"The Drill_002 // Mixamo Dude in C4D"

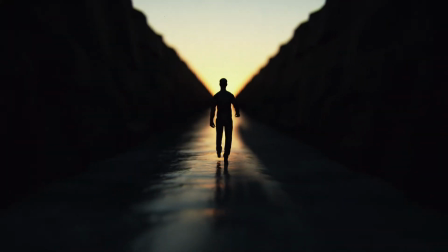0:00 Hey again everybody, thanks so much for joining me. My name is Jeremy. I'm a motion graphics designer, animator, and 3D hobbyist.
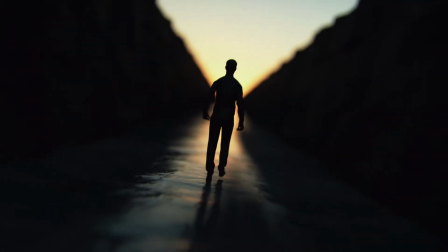0:06 This show is an unrehearsed screen recording of my workflow and a peek into my journey to develop a deeper design skill set.
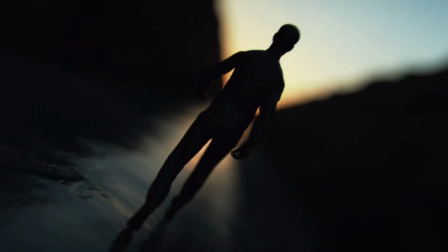0:12 Here it's not so much practice makes perfect, but more practice makes progress. This is The Drill.
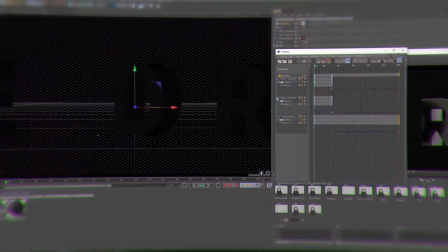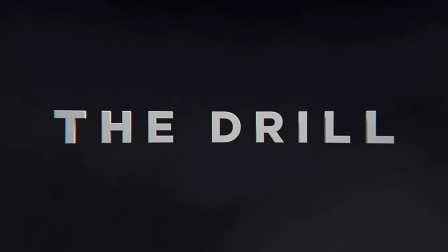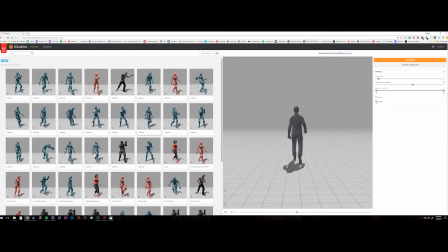0:29 Alright, as I said once again, thanks for joining me. Today we're doing what I called an alley walk.
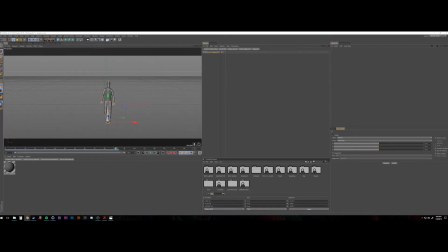0:34 My goal for this project was to use a model for Mixamo and import them into Cinema 4D
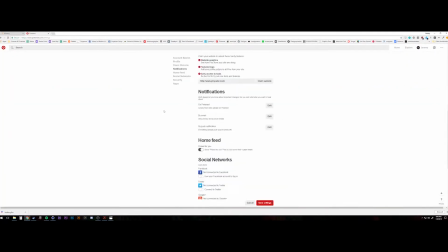0:41 and just figure out if I could actually use the mocap data,
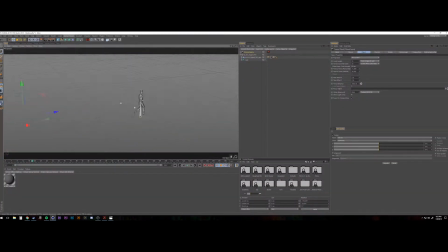0:48 bring it in there, and walk them around. So what I'm doing right now is I've imported my model. It was actually a really quick and easy process. If you're using Adobe Creative Cloud, you can do this for free. So I have this model I brought him in and you can see already. I've got this tunnel built up and For this project.
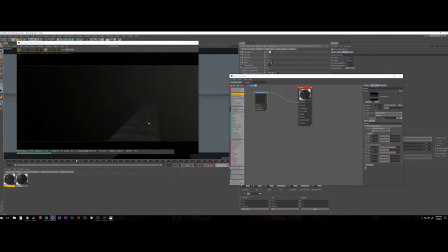1:08 I found actually the biggest challenge I accomplished what I was setting out to do pretty much right
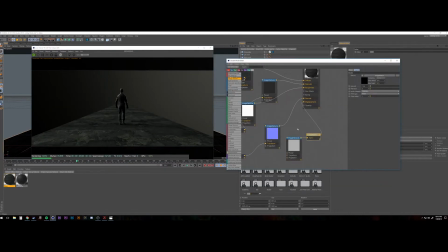1:14 off the bat Followed an awesome greyscale gorilla tutorial for importing mocap data and that helped me
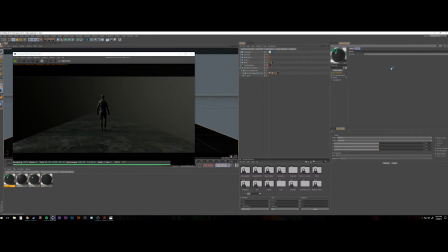1:21 From here on though. I didn't really You can see at the beginning of this.
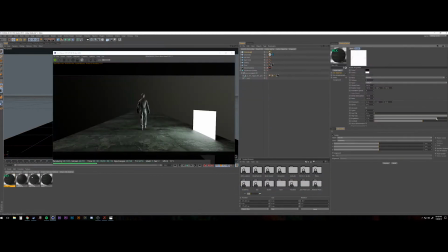1:26 I was on my Pinterest boards pulling some um,
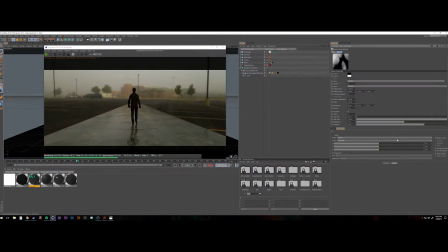1:30 um, pulling, uh, some reference to figure out what exactly, uh, I wanted this scene to look like, and for the rest of this video, uh,
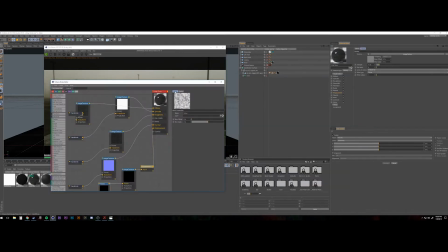1:37 and the rest of this episode this week, you could really see how without a clear direction as far as, um,
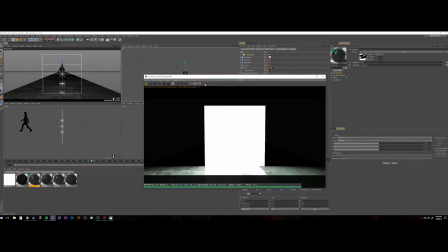1:43 artistic direction or reference that you're trying to pull, you could really spend a lot of time.
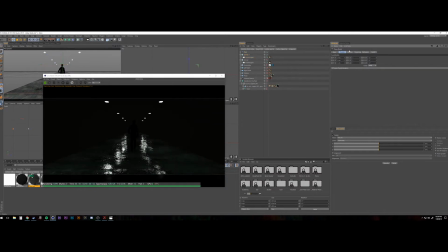1:48 This, uh, in its full length, this, I think, was like a, uh, two and a half hour, um, live stream, so, uh, and most of that was just playing around.
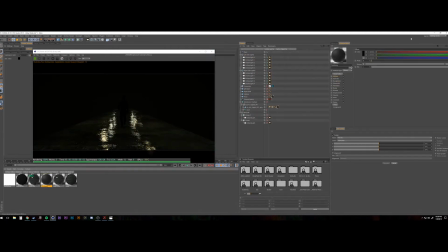1:56 You know, I started playing around with this wet street look here, playing around with streetlights.
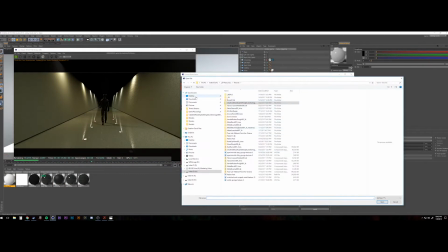2:03 I brought these walls in and out.
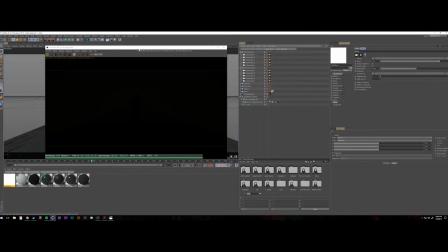2:07 For the overall project of Obsolescence, I think there's, as far as I am right now,
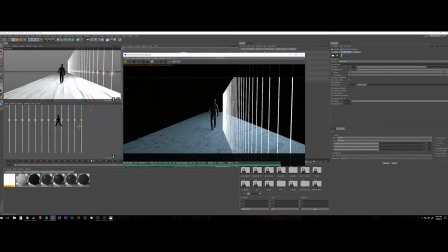2:14 there would be a big element of a character walking down this, you know,
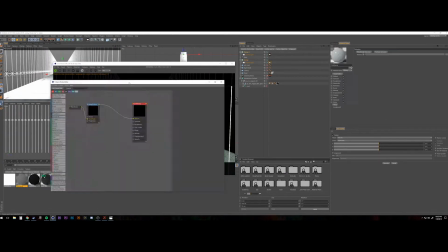2:19 kind of cyberpunk,
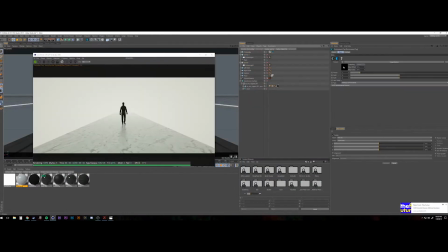2:21 dystopian type future. so I was playing with this here like trying to replicate that in some sort of simplistic way because
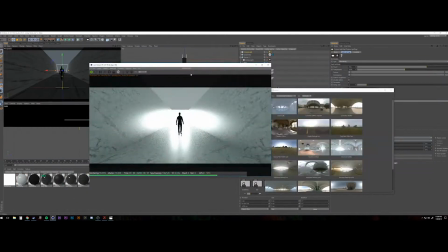2:29 again the main goal that I set out to do was to just have somebody walking and
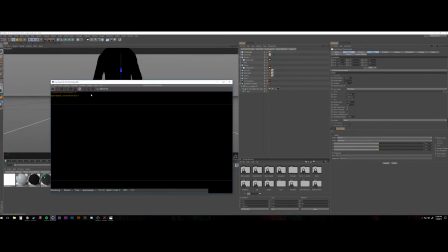2:33 having them react to the floor and everything like that so what
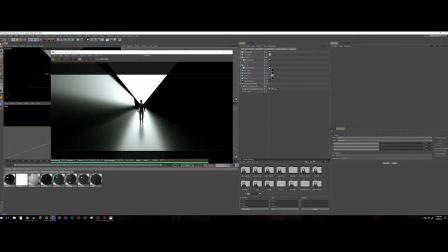2:38 again what you can see here is just auditioning all these different looks there's there wasn't really much that I was loving I think with this
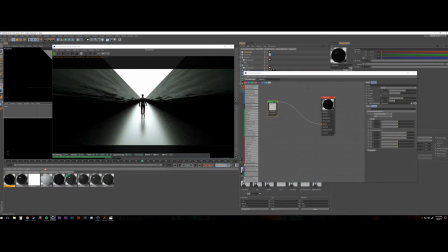2:47 right here the the displacement on the walls was just too skewed
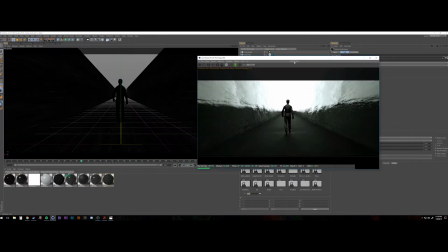2:52 so I did get a some practice with the projection
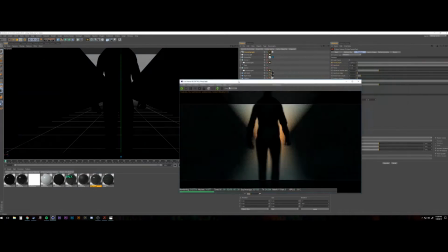2:57 of the textures and trying to figure that out I think ultimately what happened is I kind of came to this look I just use an octane sky material got this like setting
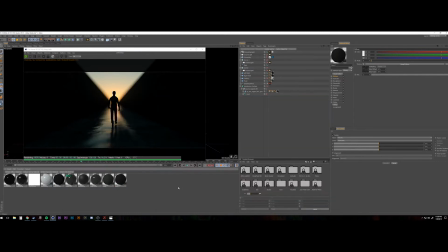3:05 Sun or rising Sun type of look
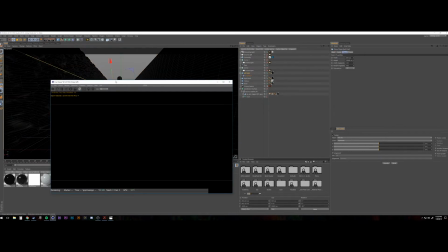3:10 nothing you know in particular that I was going for with this guy and him moving but kind of get that like a
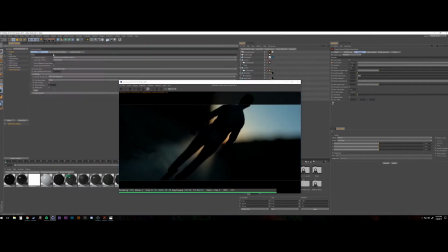3:17 cowboy into the setting sun thing and just to kind of increase a little interest there's some displacement on the walls to the mesh itself
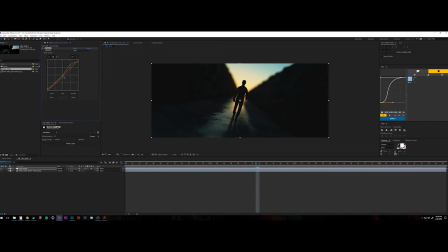3:24 and a dramatic camera move which you see there and then once i brought it into after effects it was just a pretty standard
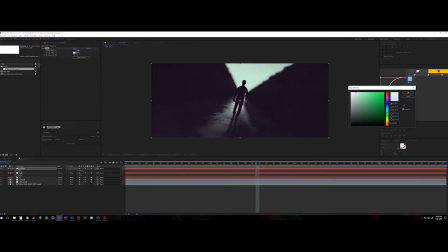3:33 pretty standard compositing with just some curves adjustments optics
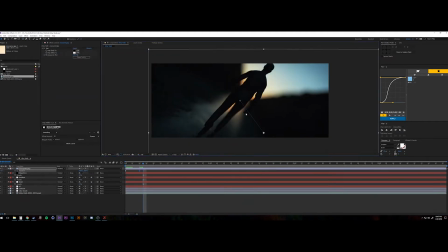3:40 compensation you can see the vignette there and then bringing in a new texture to lay on top and what I'm actually
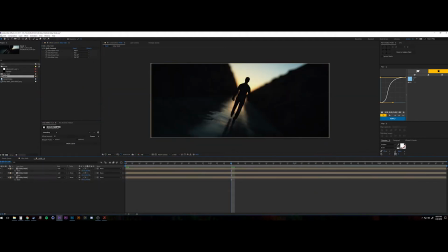3:47 doing there is doing cold keyframes on the position and then doing a loop out of the four keyframes so my texture kind
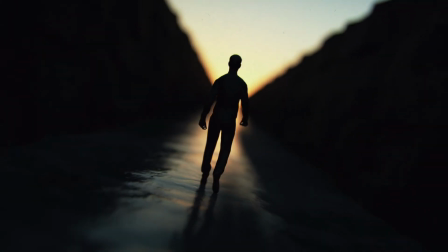3:55 of jumps around in the same place and gives you a pretty unique looking noise and then there you go there's the final render you can see it looping a couple times
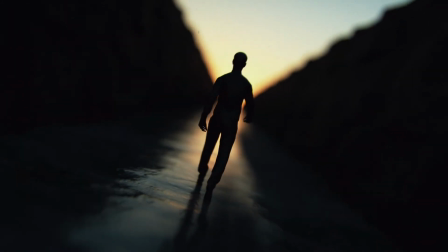4:02 nothing special I think my lighting with these alleyways is like way too dark you can see I'm losing a lot of information there.